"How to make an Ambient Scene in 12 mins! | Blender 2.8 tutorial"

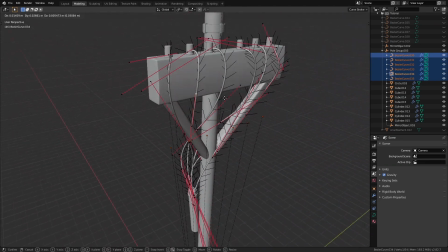I used a bunch of Bezier curves for their wires and changed them up a little every time I duplicated them to the next terminal.
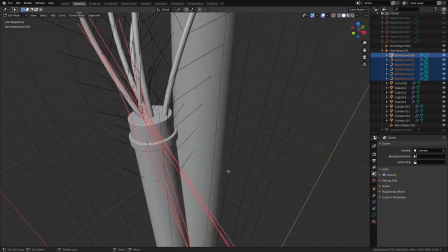Then I just took all of the endpoints of the Bezier curves and made a cylinder with some edge loop extrusions and put it at the end of the wires like so.
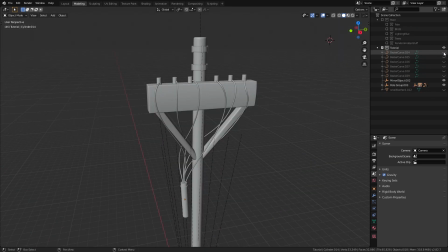Finally, we have the cables going through the terminals over to the other pole,
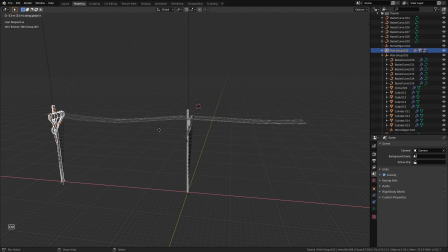which is just an instance of this pole that I created by pressing Alt plus D. These are also Bezier curves, just that I have three segments, two on the ends and one in the middle. I made the middle one straight and tweaked the handles of the endpoints to get that soft curve of a dangling look for the wires.
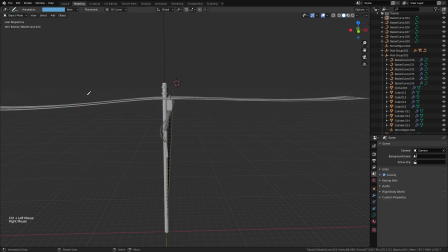That's half of our scene right there. Let's add our little bird now. Before we do that though,
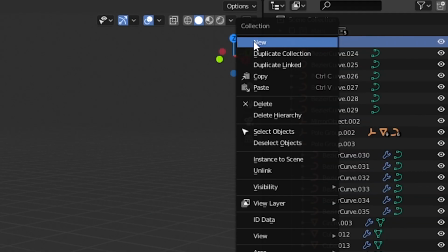let's create a separate collection where we are going to put our bird model just for organizing our
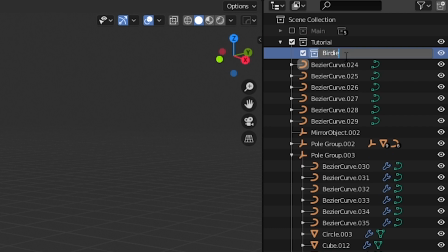project a bit and to isolate it when we need it to. Now let's open the bird project.
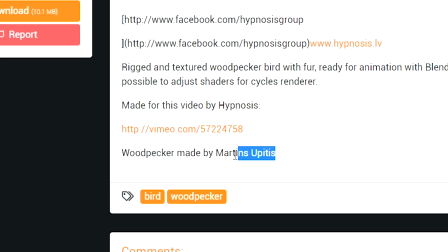I got it from BlendSwap, where the bird was made by Martin Eupidis and rigged by Hypnosis, I assume.
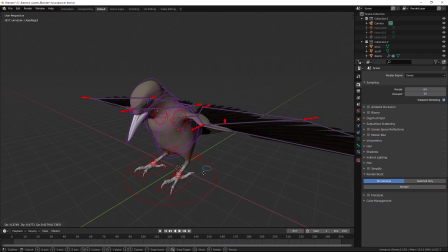I'll leave the link to this project in the description, so rest assured. This project comes with an awesome rig that you can just use to easily pose the model, so I did exactly that.
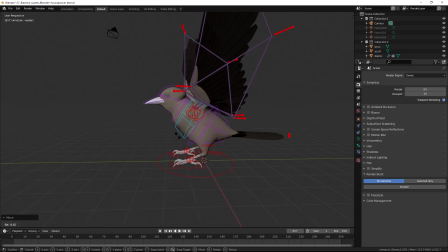I tried to pose the bird in a way that it looks like it's about to fly off from the wire, so I looked at reference photos of how birds look like when they're about to fly.
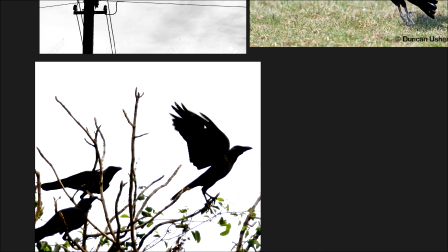Mainly crows, because I think this model looks more like a crow than a woodpecker.
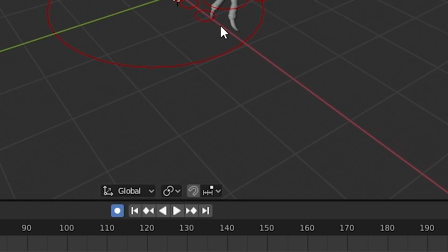But before you pose the bird, make sure that you have turned on auto keying down here so that the pose is baked into an animation of one frame of the bird.
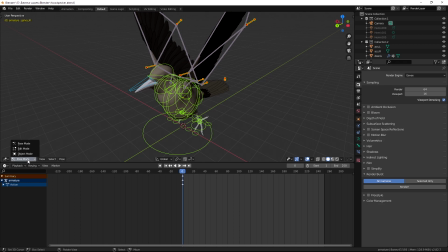Well, that's how I did it anyway. I'm sure there are better ways of doing it that I'm not aware of.
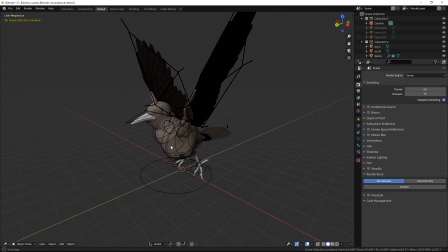Anyway, after doing that, we can just go to the object mode, select everything, and then deselect the camera because we don't need that.
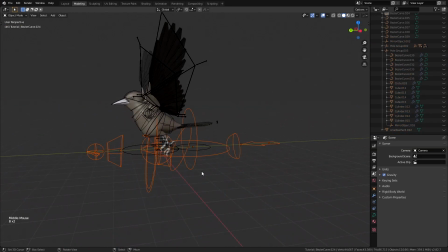Then press Ctrl plus C and copy the objects over to our main project. Now let's select the stuff that we don't need and put it in an extra collection called whatever.
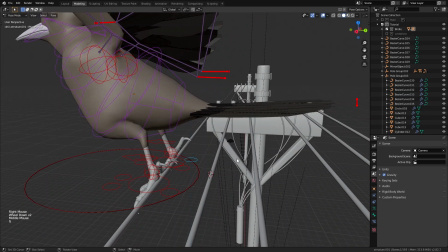Now we can select the bird with its rig and set it on the cable as such. If needed, we can also do some minor tweaks to make sure that the pose looks proper and realistic.
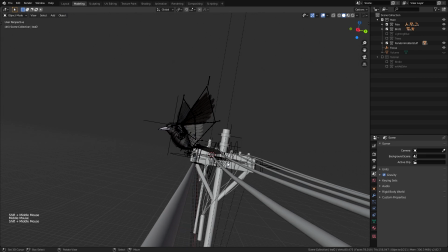Then let's set our viewport to right about here,
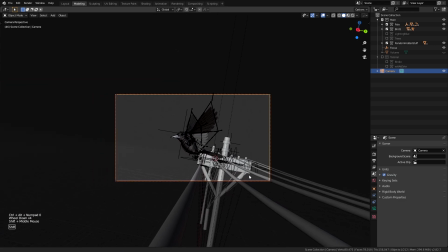add a camera and press Ctrl plus Alt plus numpad 0 to snap the camera to the view, and then we can tweak it till it looks nice. As always, I'm using the composition of rule of thirds, which if you don't know anything about,
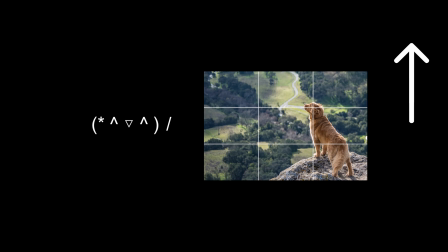you can watch this video I've made about showcasing your models, where I go over in brief the importance of composition.
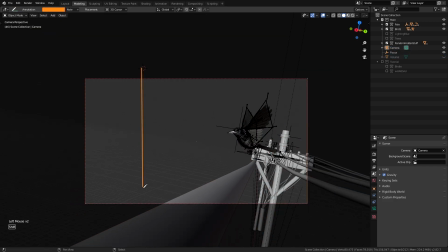But yeah, let's imagine two sets of parallel lines crossing each other like this, where the points of intersection is going to be our main focus in the scene. So I position the camera so that the bird is around this intersection point.
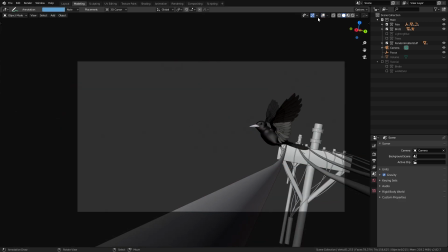Now we can see that this left area over here is quite empty, so we're going to add a bunch of trees there, fill up the space, and also add to the story of the scene of the bird flying off to the magical forest.
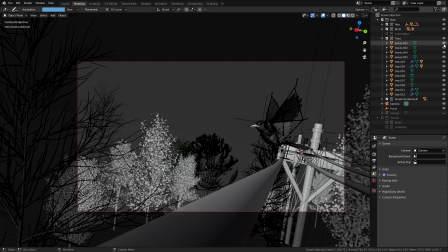I took the trees from BlendSwap projects I used in my last atmospheric scene video because I absolutely love these assets. They're the perfect balance between stylized and realistic. Make sure to add trees on both sides to fill up the empty void, mainly focusing on the left area. You could also use a particle system, but I like to manually place stuff like these for extra control.
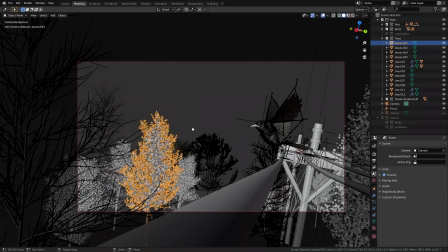And since this is a stylized scene, we can have a lot of creative freedom. So that's all we have for the modeling side of things.
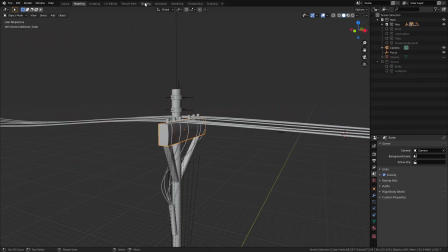Let's now move on to the materials. Let's start off with the materials for the pole, because this is the only model in the scene whose textures are the most visible.
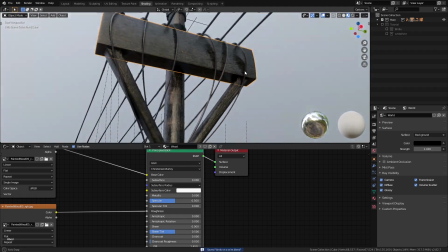I used a wood texture I got off of ccotextures.com for the wooden parts of the pole.
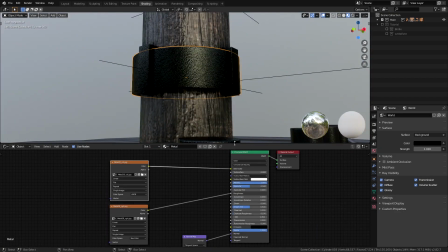For the metal parts, I used a black metal texture that I got from cc0textures again.
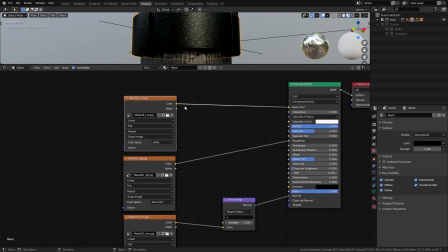I set them up normally like with any other PBR material, with the diffuse texture connected to the base color input of the principal shader,
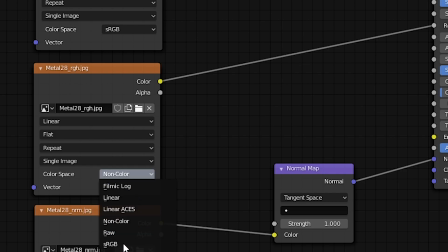the roughness texture to the roughness input, with the color space set to non-color because this does not have any color data that might be useful to us,
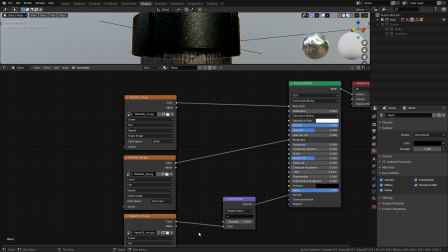and also the normal map connected to the normal input passing through a normal map node to convert it.
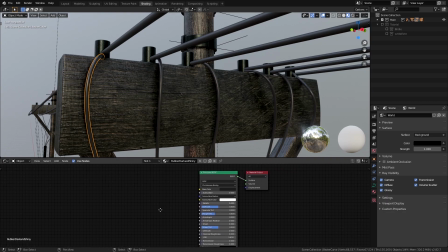For the wires, I used a rubber material,
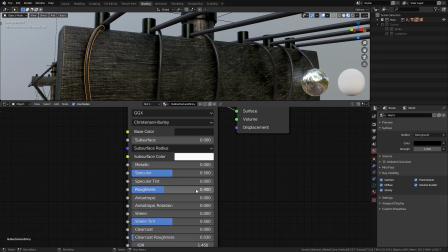which is just a principal shader with the color set to a dark gray and roughness to 0.4 for the shorter wires and 0.6 for the longer wires,
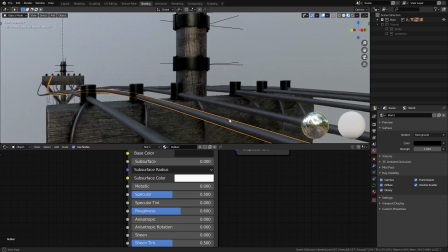just for some variation. You could also spend more time using a texture for these wires, but I decided not to do it as it isn't necessarily that important of a step.
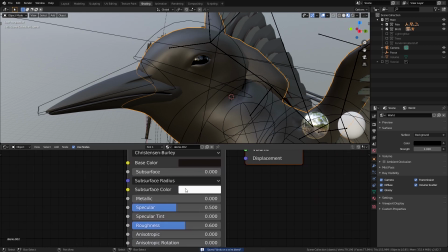Now comes the bird, and honestly, I didn't even bother using any external textures for this bird since it is going to be a silhouette.
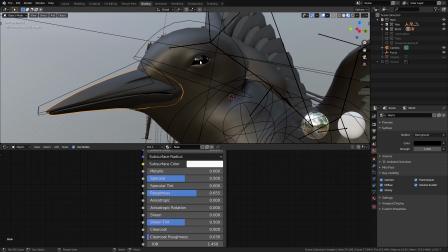So we only have very simple material setups with the base principal shader for the bird. Finally, we have the trees, and believe it or not,
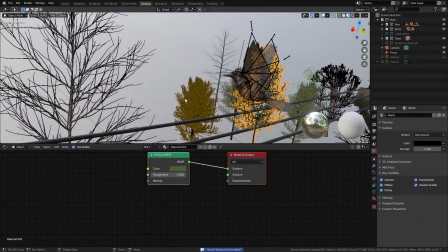I didn't add any materials to the trees because they already come with the project from BlendSwap, so that saved us a whole lot of time.
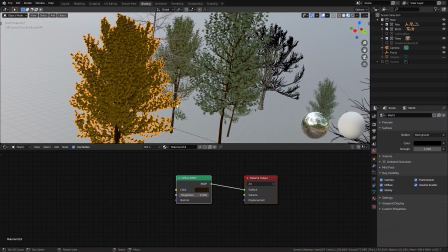There isn't going to be any subsurface scattering effect on the leaves, but we don't really need it in this case, so there's no problem.
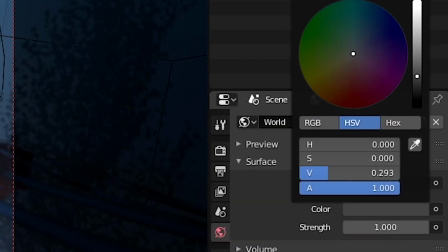Now for the lighting, we have set the background color to completely black to have no interference with our lights.
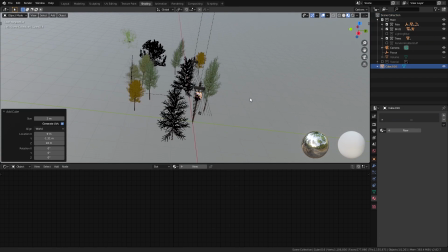Before we add our lights, I'd like to set up a basic volume to preview our lights interacting with our environment better.
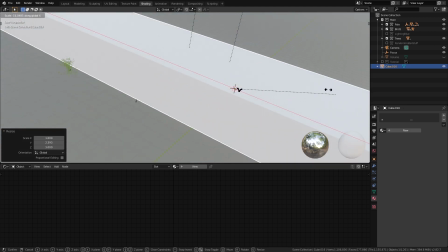So for that, I added a massive cube covering the whole scene including the camera.
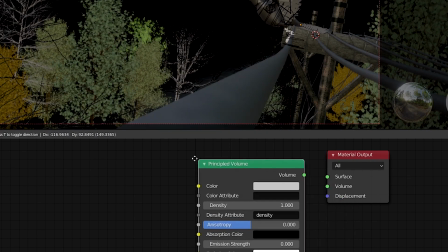Then I removed the principal shader and added a principal volume shader to the volume input of the material output.
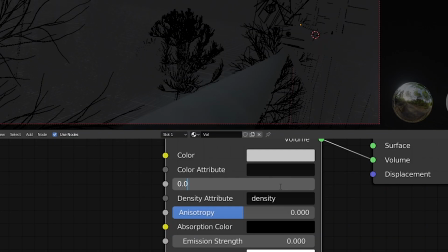Then I set the color to a grayish white, density to 0.03 and anisotropy to 0.5.
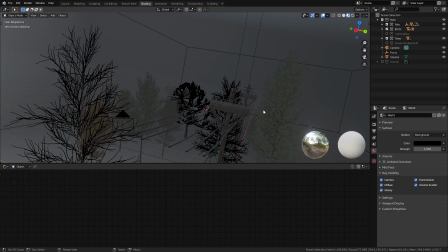You're not going to see anything, of course, but it will look good once we have all our lights in our scene placed.
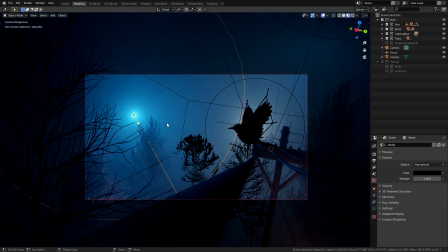Speaking of which, the night bluish color is emitted by a really huge area lamp we have on the left, emitting most of the light in the scene.
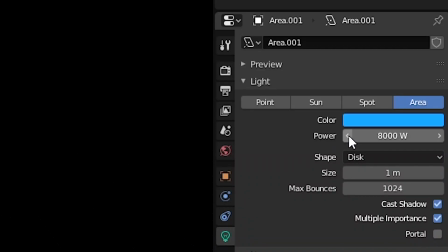The color of this light is set to this blue color, power to 8000 watts and the shape to a disc.
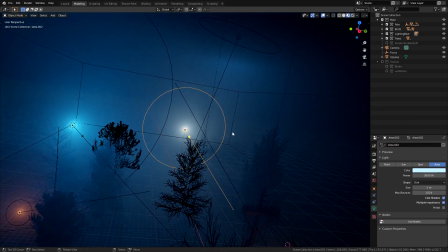Then we have a bit of a smaller light at the back of the bird, which is a very desaturated blue, almost a white,
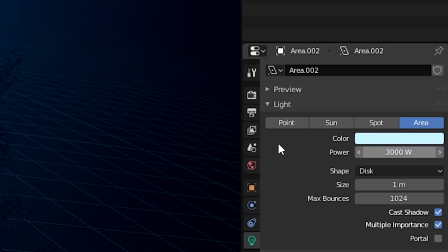power set to 3000 watts and again a disc shape for the holy awesomeness.
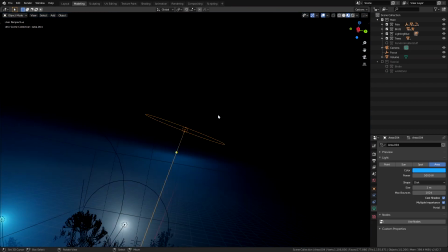Then I copied over this huge key light to the right, kind of pointing down at the bird with an intensity a bit lower, around 5000 watts. spots.
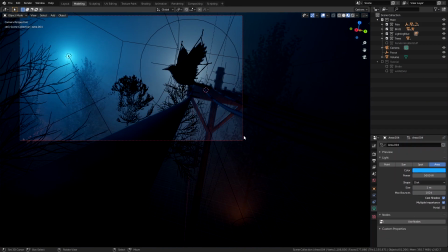We also have some smaller accent lights shining from the bottom with a fiery orange color and
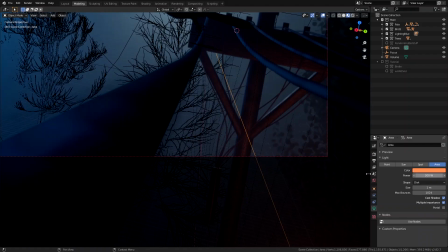a power of around 200 to 800 watts to imitate people enjoying a bonfire at the ground or something,
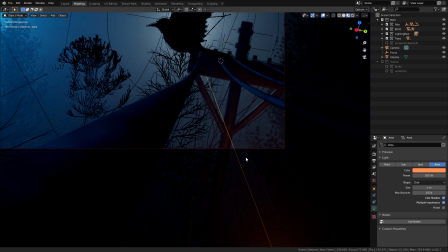I guess. We mainly have two of these in our scene, one below the electric utility pole to add some accented lighting to the pole,
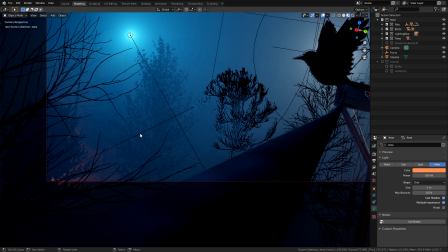separating it from the rest of the objects, and the other light is between the woods here just to add some interest to the forest, making it look magical, I suppose. Now before we hit render, we want to set up some little things. We want to add some depth of field to the camera, basically allowing it to focus on the bird and blurring the rest of the image.
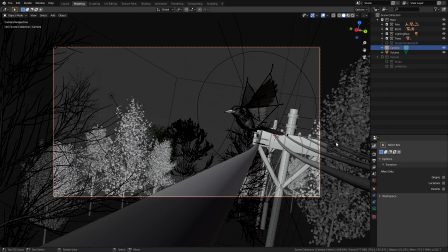What we can do to get that effect is to select the camera, just go down to the object settings, and here we will notice this depth of field option. Just turn it on, and now let's create an empty object, change the snapping options to vertex right here, and then press G to move it and hold control while doing so to snap it to the head of the bird.
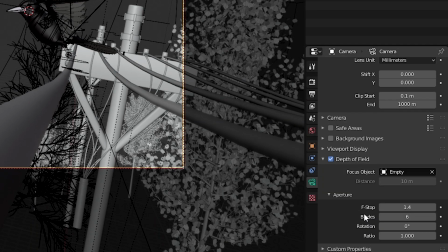Now let's set the focus object to the object that we just created and go to the aperture settings and change the f-stop to 1.4 and the blades to 6.
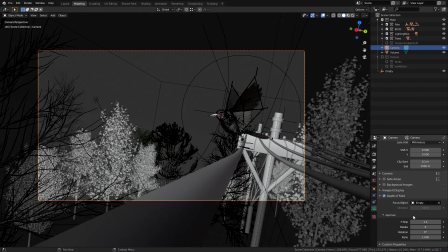Oh, and I almost forgot to mention that the camera's focal length is set to 42mm.
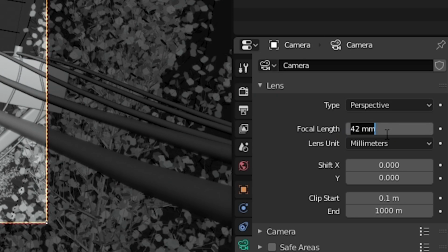Not that important of a detail, I guess, but it affects the depth of field, so I decided to let you know.
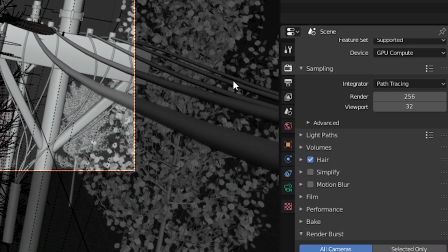Now we can just change the sample count to around 256 and hit render.
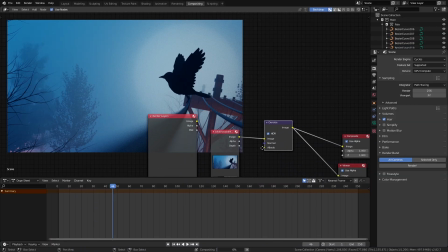This will give you a noisy render, but you can use the denoise node in the compositor to denoise your image, which works super well with these type of scenes.
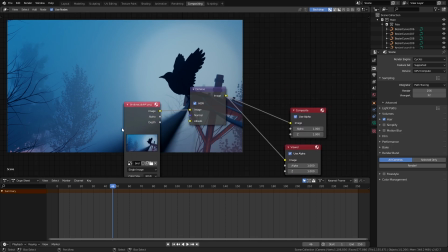If you don't know how to use the compositor, I also have a tutorial on that, which you can just check out right here.
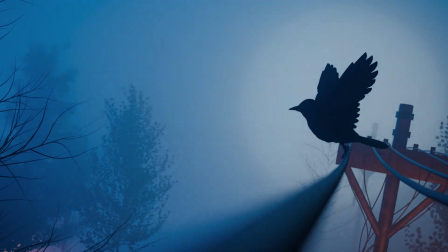I also did some post-processing on this scene, just played around with the contrast and the brightness and the color tones a bit,
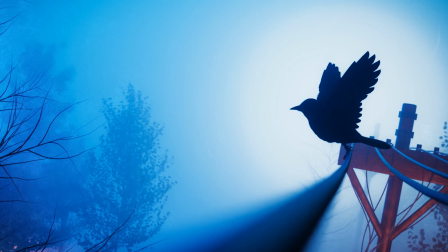and added some particles and dust and scratches on top of the base render to add that final touch.
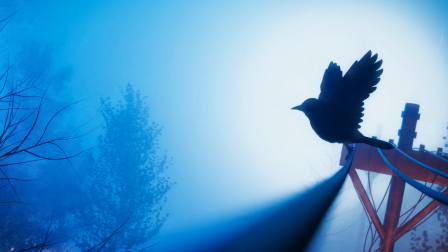And that's how you make an ambient scene in Blender 2.82. So I hope you enjoyed this video and or learned something from it. If you did, make sure to like the video and subscribe for more content like this. If you have any questions or suggestions, make sure you write a comment down below. I will have the scene posted on Gumroad, so if you want, you can just get it from there and break it down, do whatever you want. You can also support me on Patreon by donating some money to help me keep making such videos, and also to get cool rewards according to the tier of your pledge, meaning that you can also get this scene and all of my past and future scenes for free.
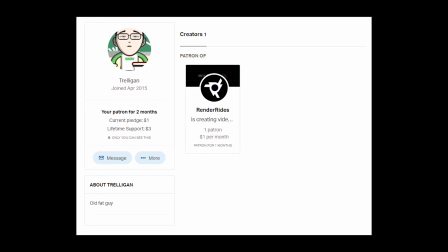I also want to thank Trelligan for being kind enough to support me on Patreon. And hey, if you decide to follow this tutorial to make your own scene, tag me on Instagram at RenderRides to let me see it, because I love seeing what you guys create and also have a chance to get featured. You can join our Discord server if you want to get feedback on your work and hang out with cool artists. Links to everything will be down in the description. So that's all for this video. I hope you liked it. Thanks for watching, and I hope you stick around for the next video.